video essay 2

Welcome to Media and Pool. My name is Jiaxin Zhang and this is my second video essay for combo 342 viral video.
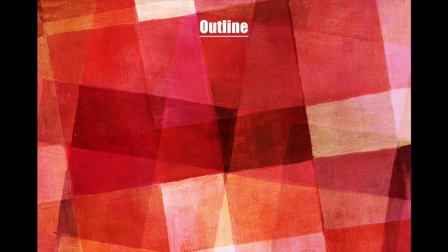[0:13]
This video essay will be divided into five sections in total and in each part there will be both academic theories and comparing as well as contrasting previous group work. In the first part, the contagious characteristics of previous work will be analyzed.
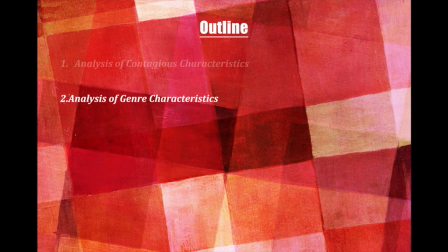[0:27]
Secondly, an analysis of general characteristics will be drawn including how these characteristics were applied and the actual effect they caused.
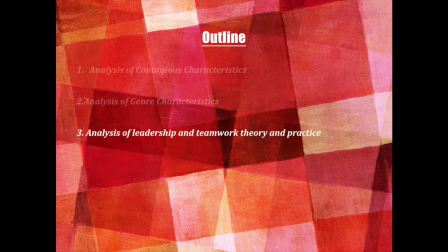[0:35]
Next, a reflection of the teamwork and leadership during the practice will be given, in which there will also be a discussion of each member's role during the cooperation from personal perspectives. The analysis of social media promotion and the key influences will be provided in the following section,
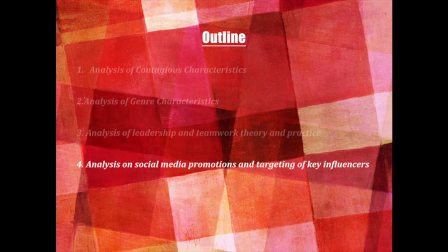[0:52]
specifically focused on discussing the channels and the strategies that were selected and adopted. Finally, there will be a general reflection of personal development of skills and knowledge throughout this module, following by the action points for further development. Before I move into these sections, I will give you some general information about the two group videos we produced previously.
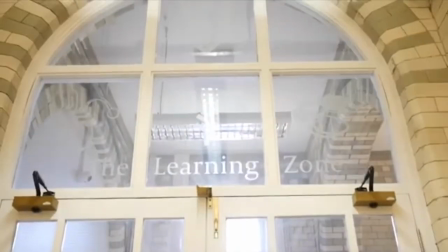[1:13]
The first group task was to produce a promotional video for Clinical Skills Learning and Teaching Center at University of Liverpool.
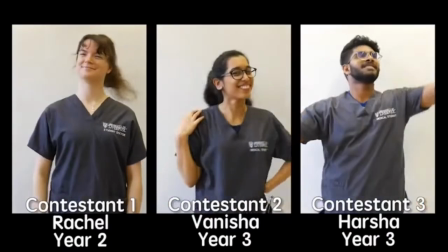[1:20]
Our first group video adopted the game show format,
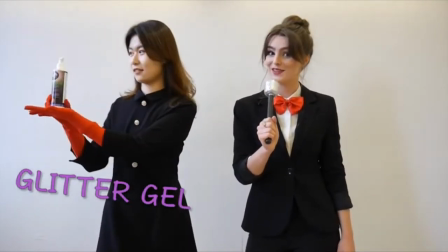[1:23]
in which three blind footage students contestant competed for thorough hygienic hand washing using aliphic techniques and germ gel.
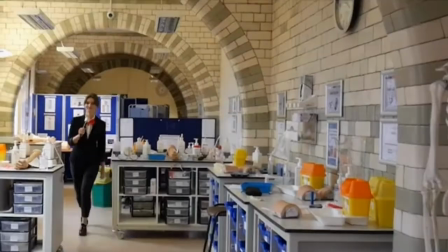[1:31]
The winner also performed an examination on the patient. The video's name is Hygien Game, which was a poor play on the Hunger Game.
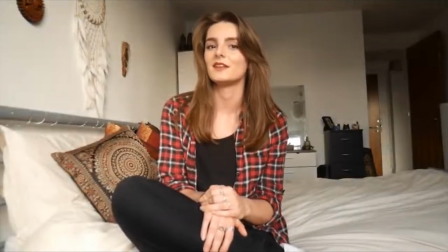[1:38]
The second task was to produce a video of a local sunny spot of Liverpool, which is called the Friend of Williamson's Tunnel. The Friend of Williamson's Tunnel is a volunteer organization, and in the past few years,
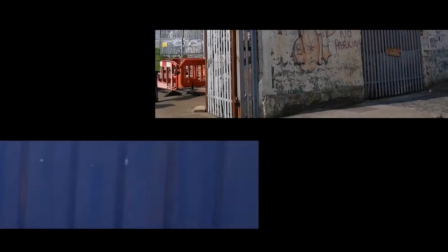[1:49]
the volunteers were consistently focusing on exploring the local history by digging up the tunnels.
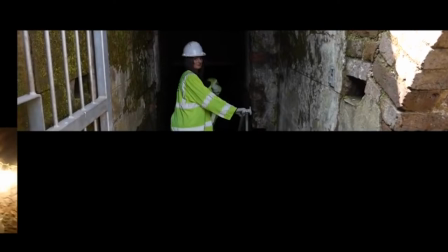[1:55]
One of the difficulties they faced was there was few young volunteers joining them.
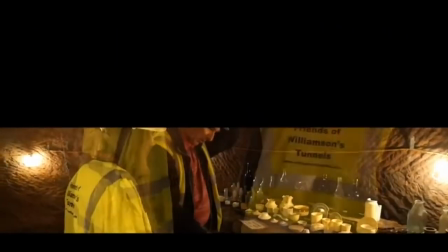[2:00]
Our video adopted the format of a vlog in which the presenter experienced the work as a volunteer.
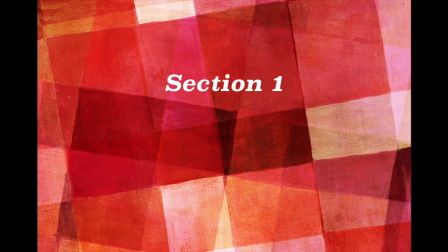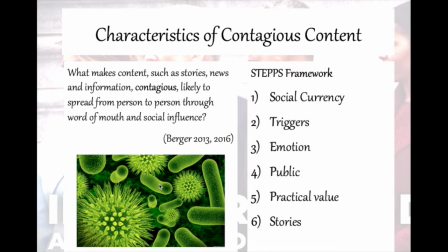[2:10]
During the pre-production procedure, especially in the script writing and storyboard designing, urgent staff framework of contagious characteristics was seriously thought. In the original page of the first video, only three of these characteristics were included, their social coherence, triggers, and practical value.
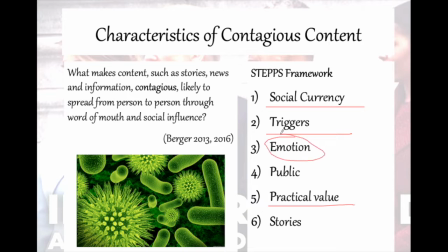[2:28]
Actually, the final video achieved emotional characteristics as well.
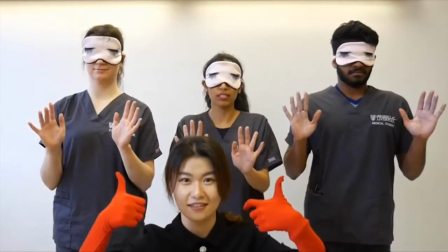[2:32]
Firstly, the social coherence was highly achieved as our video leveraged a game mechanic of funny computation.
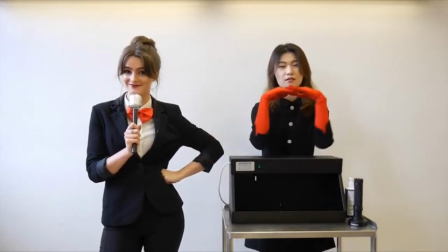[2:39]
Moreover, the presenter Hannah had really a awesome performance that made the video even more interesting and entertaining,
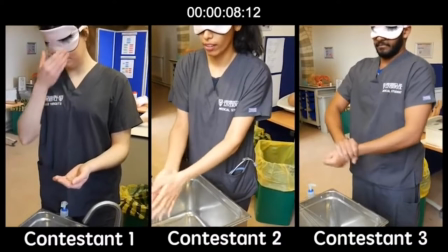[2:45]
and potentially increased the audience's willingness of share it. Meanwhile, we added some viral effects such as timer, tick,
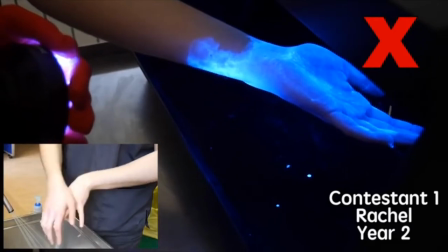[2:54]
and cross as well as sound effects like arrow tune to make it more like a traditional game show.
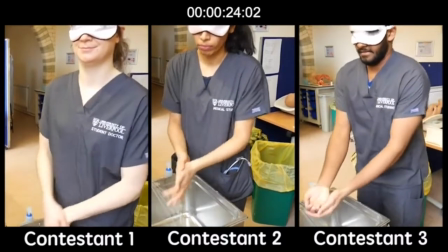[3:00]
The second contagious characteristic is trigger. The main content of the competition is about hand washing,
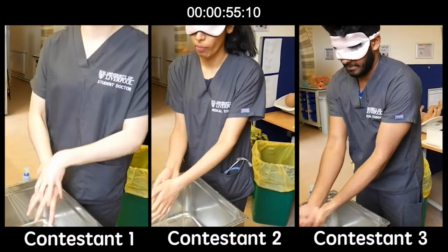[3:06]
which is such a common behavior that most individuals are likely to repeat the process several times every single day.
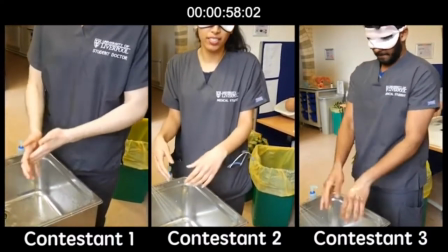[3:12]
It is easy to attract and close related to general audiences.
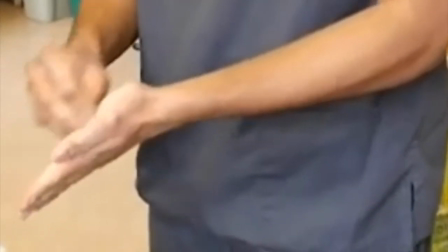[3:17]
Thirdly, the video also satisfies the characteristic of practical value,
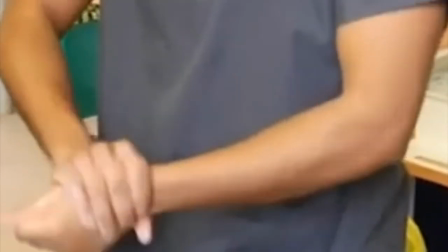[3:22]
not only by showing the correct hand washing process, but also by afterwards interviewing the winner.
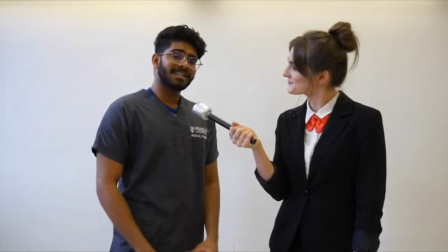[3:28]
Although human beings are really familiar with hand washing, they probably rarely know about the correct methods,
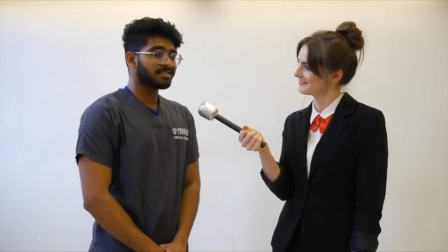[3:34]
or they even not attach the importance of washing their hands correctly.
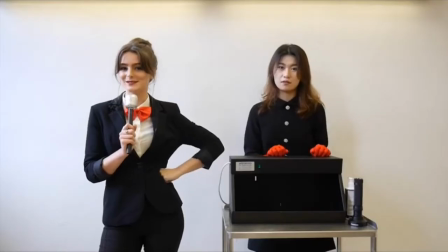[3:38]
In this video, dream drill and utilize were used as their main properties,
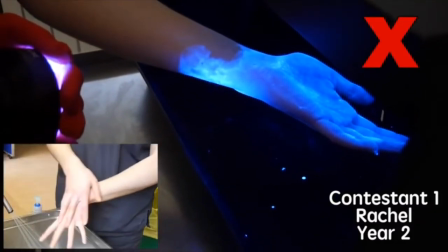[3:43]
and audiences are able to directly observe how much bacteria will remain after washing hands with the wrong methods.
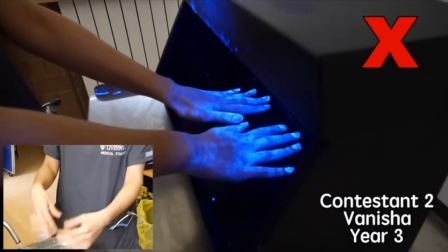[3:50]
This viral impact may attract their attention of using the correct hand washing methods in the practice afterwards.
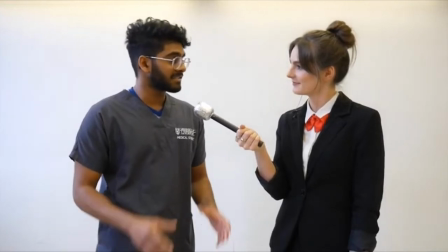[3:57]
Besides, in the winner's interview, the importance of practicing clinical skills in the learning zone was also emphasized,
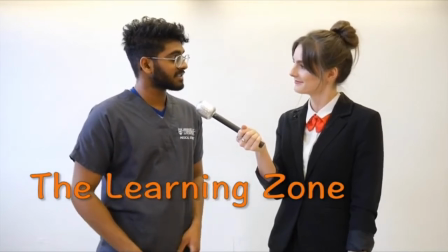[4:05]
which may be also valuable to advocate students using the learning zone more efficiently.
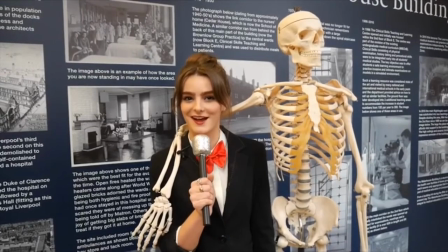[4:10]
Finally, the emotion we want to spirit through the video is cheesy, funny, and entertaining.